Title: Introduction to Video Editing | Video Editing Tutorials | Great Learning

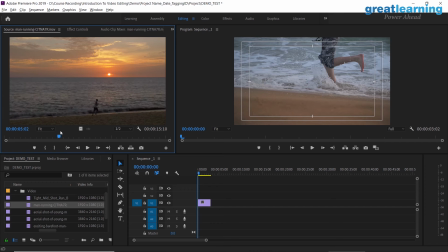and yeah this is the action area when he comes into frame and he goes out of frame I don't need the rest of the horizon obviously I want to just make a small video of a man running so this is the entire work area that I have and I should rename this man
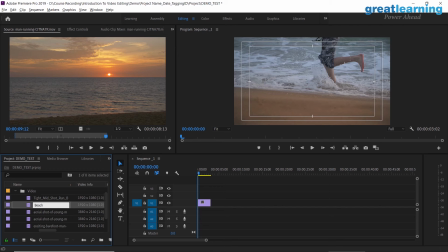Now I put my long shot here, I will start with my long shot obviously,
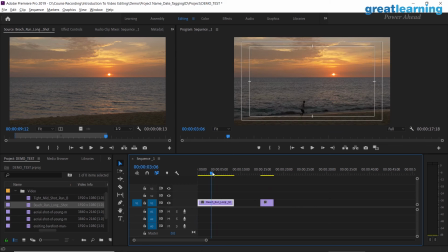then go in and set the scene and then obviously go
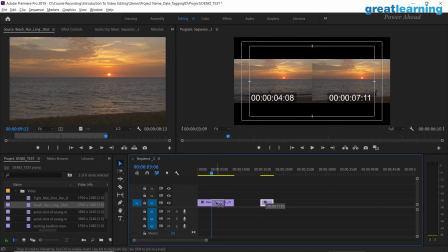into my closer type of shot and see how that looks.
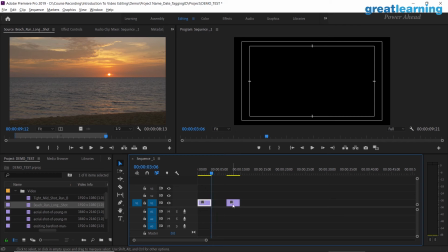I just move these clips on the timeline with the mouse and I brought this in and I'll just show you that again actually.
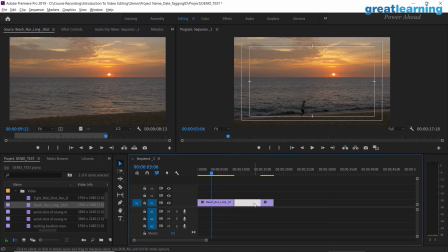I just drag my clip from here with my in and out point set I put it here and click the space in between and I use backspace to delete that space then wherever my cursor is I look at my program monitor and I see where I can put the next shot I think
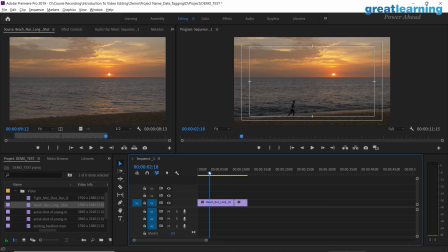this when it's a man running you need to notice the cyclic movement of the limbs and then at this point when he hits the ground is where I would like to make my second shot in so there are many ways you can do that you should just zoom in my timeline I'll just
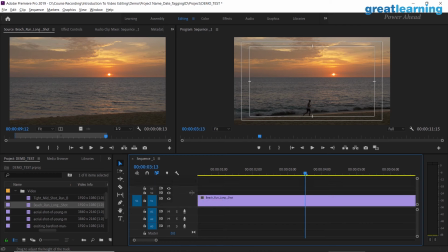stretch that out you can zoom in with ctrl plus ctrl minus as well and plus and minus will zoom and zoom out your timeline laterally whereas this lets you increase your track width and height and then you can see thumbnails as well within your clip
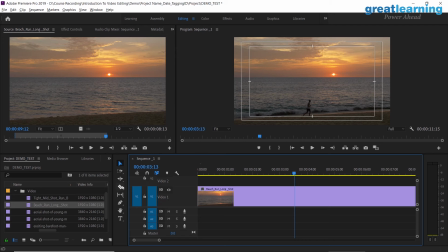this is where i feel i'll break in the next shot so i choose the blade tool this is nothing but a cutting tool this is how you cut if your snapping is on it will cut to where your cursor is at the end of the start so put your cursor where you feel
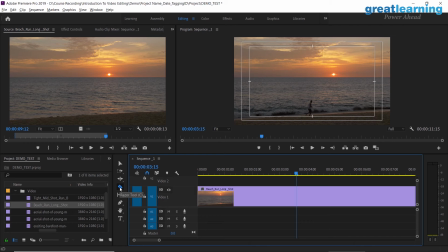you want to make a cut take your blade tool you should try to select from here but since I know the shortcuts I generally type C button then you make your cut then V for your selection tool then
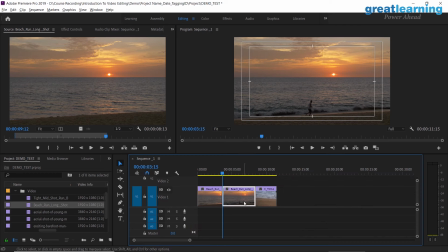you select the portion that you do not want and you can press backspace or
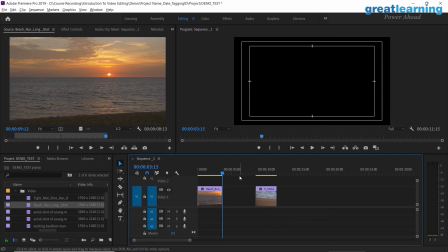delete to discard it now there is a gap between the two shops you click the gap then you can press backspace or delete to remove that gap alternatively you can also grab your tip if snap thing is on it will snap to the next clip you should feel it just setting in there
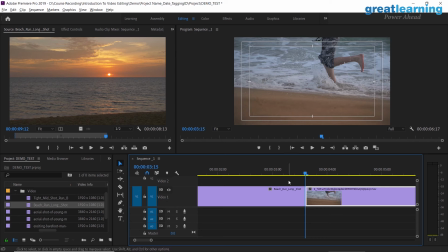into that place automatically
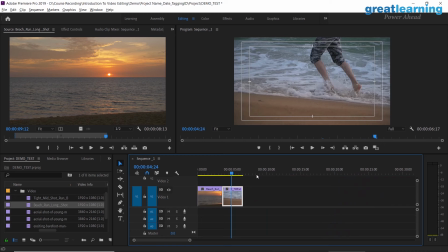but now we obviously have a problem with the side in which the man is running so from here to here is
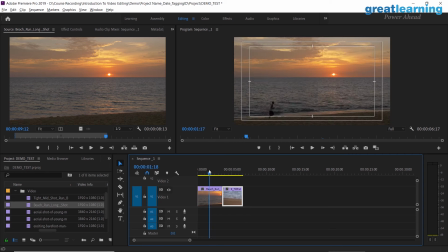running left to right and from here to here is running right to left so these shots will look like the man is running backwards and forwards. So that will not do. You will basically break the flow because it's an opposite direction. You generally, it's very similar to stage theatrics.
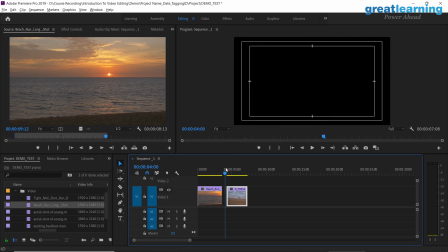Enter left, exit right. Enter left, exit right. Otherwise it would seem as though the man is running in the opposite direction.
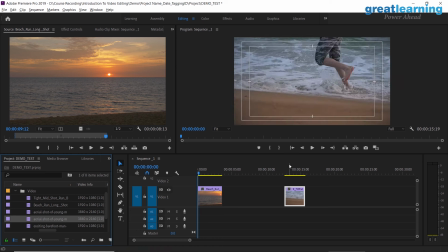So let's look for another shot to replace this one or this one.